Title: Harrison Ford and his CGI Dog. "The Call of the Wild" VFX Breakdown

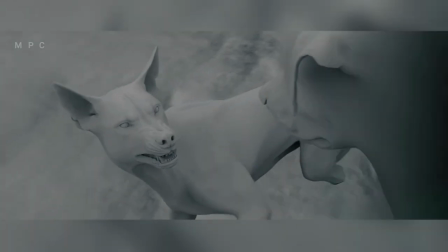In order to make this easier, the type of sky to be used had to be chosen before principal photography.
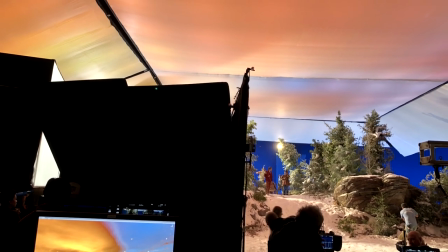MPC compiled 500 different Skydomes for the director to choose from.
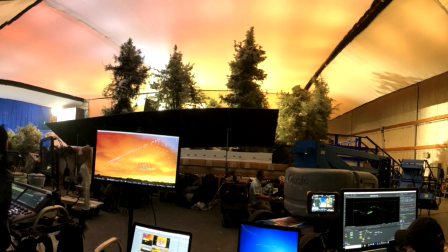On the set they rigged up 300 ARRI Sky Panels which are LED soft light panels and a layer of muslin underneath.
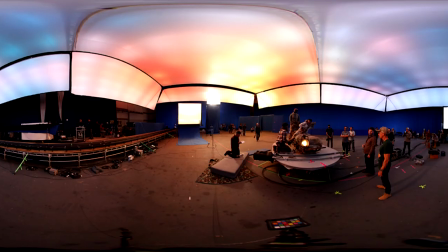They used a plug-in that had been written for the Unity game engine that takes the hemispheric Skydome imagery and communicates it with a DMX switcher.
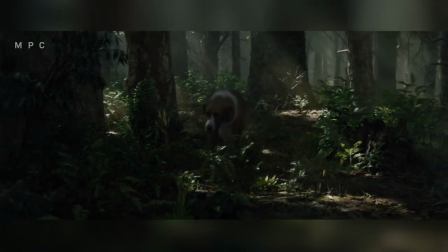This allowed them to control the 300 light panels and match the lighting on set to the skydome imagery.
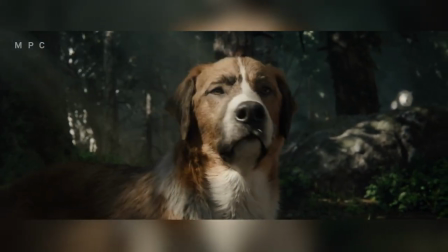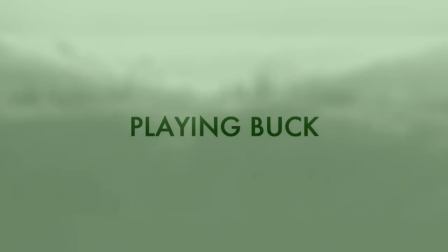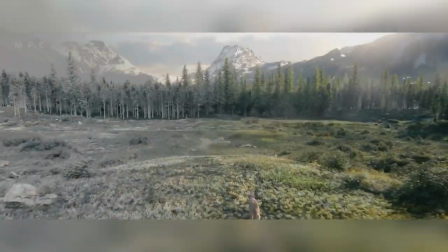All the dogs in this movie are CG. This creates various problems during principal photography.
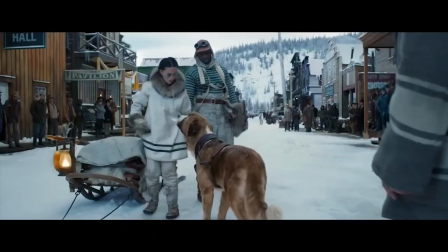One of them is that when you have a scene with multiple extras,
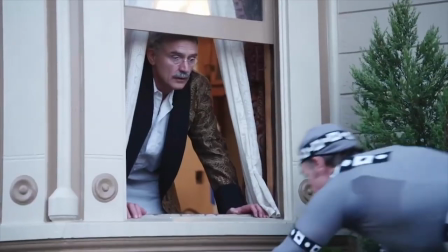you need someone or something to stop them from invading the space where your CG asset is going to be.
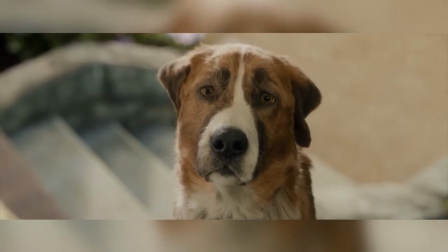Another problem is that the actors have to interact with the CG asset.
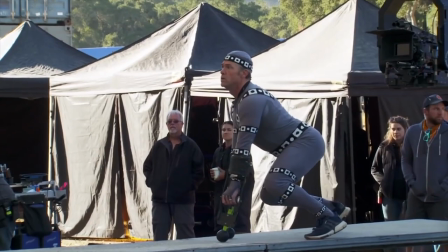In order to overcome these issues, the team brought in a movement choreographer called Terry Notary.
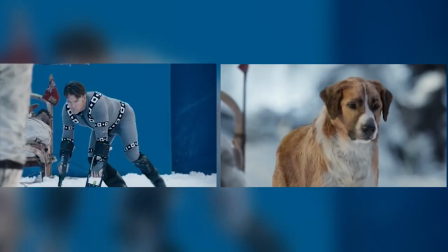Terry performed like a dog. His movements and mannerisms drove the other actors' performances as well as the camera movement and framing,
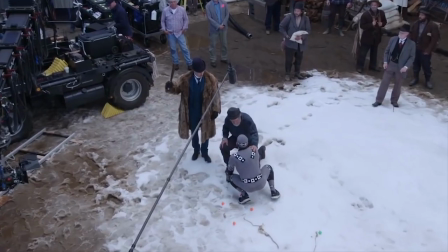and the emotion he showed was a good reference for MPC to match with their CG asset.
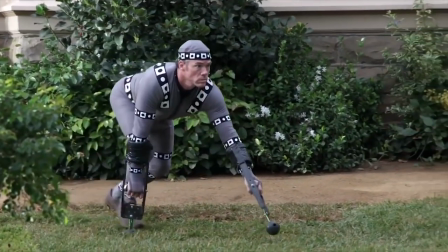his running and trotting had to be almost identical to that of a dog so mpc's
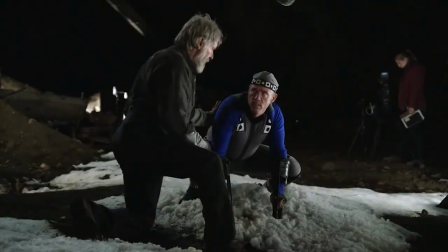cg dog could hit all the marks in the scene whilst still moving as a dog would
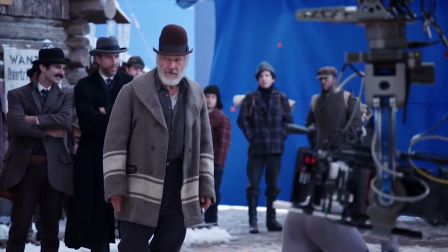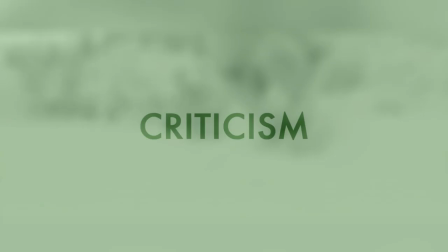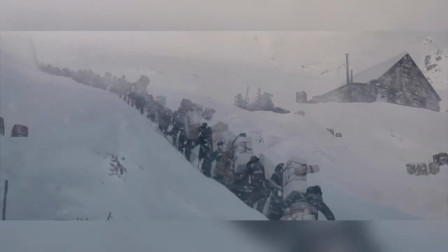a lot of people have criticized this film with comments like unnecessary use of vfx
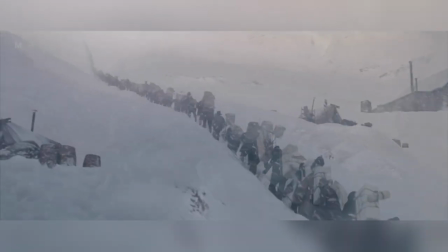and vfx ruin the movie but we think that this may be a little unfair
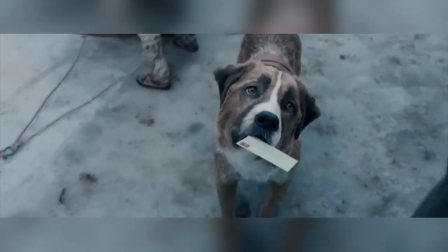during the production of this fox searchlight film 21st century fox was acquired by disney when mpc was about
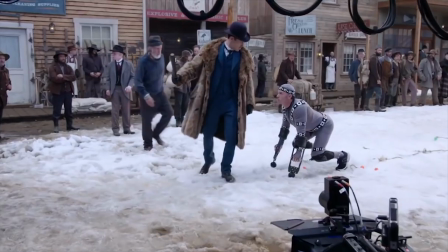a quarter of the way through animation reviews for the new lion king film came out these
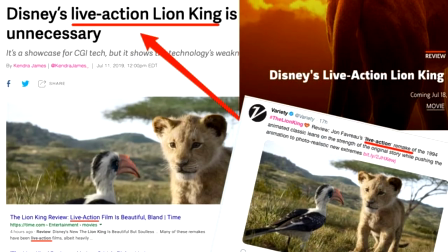reviews claimed that the film lacked emotion there was therefore quite a lot of pressure to avoid this criticism in The Call of the Wild.
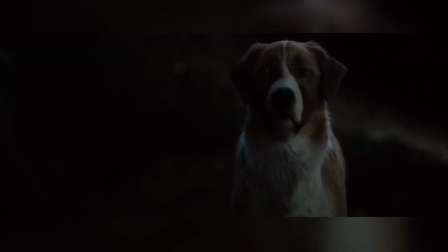Although MPC's Buck had incredibly detailed fur and his movements are almost identical to that of a real dog,
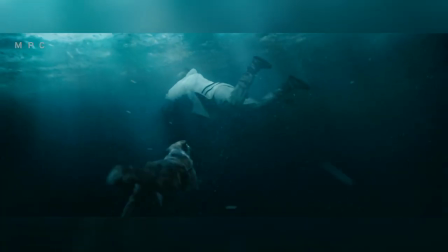what lets it down is the attempt to show more emotion than a real dog can portray.
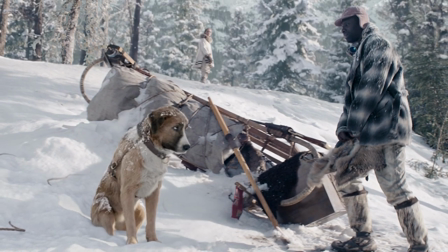You can have a 100% photo real dog, but over-exaggerate its eyebrow movements,
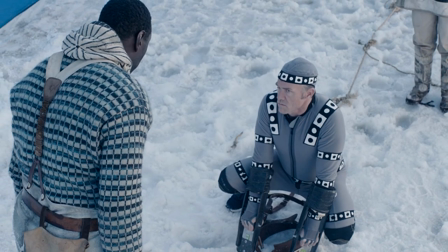open its eyes too much or slap a smile on its face and it turns into a cartoon.
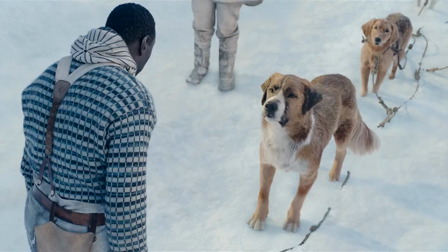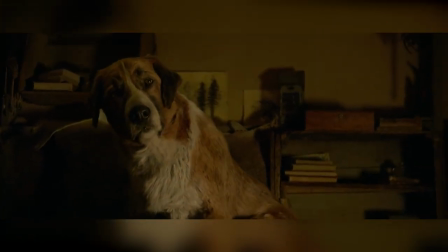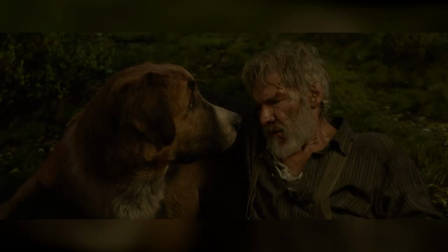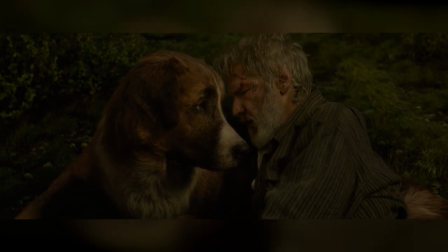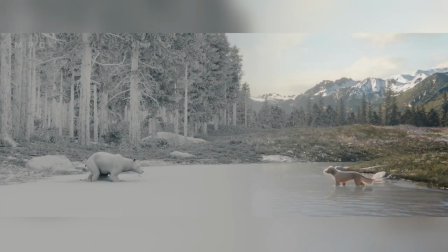Please give us a like if you enjoyed this video,
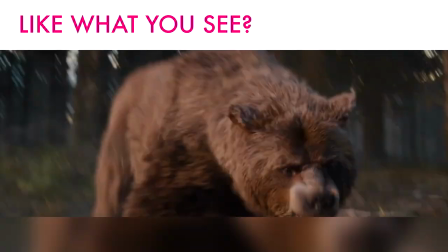don't forget the links to the music used in this video are in the video description and please let us know in the comments section as always which movie VFX you'd like to see behind next.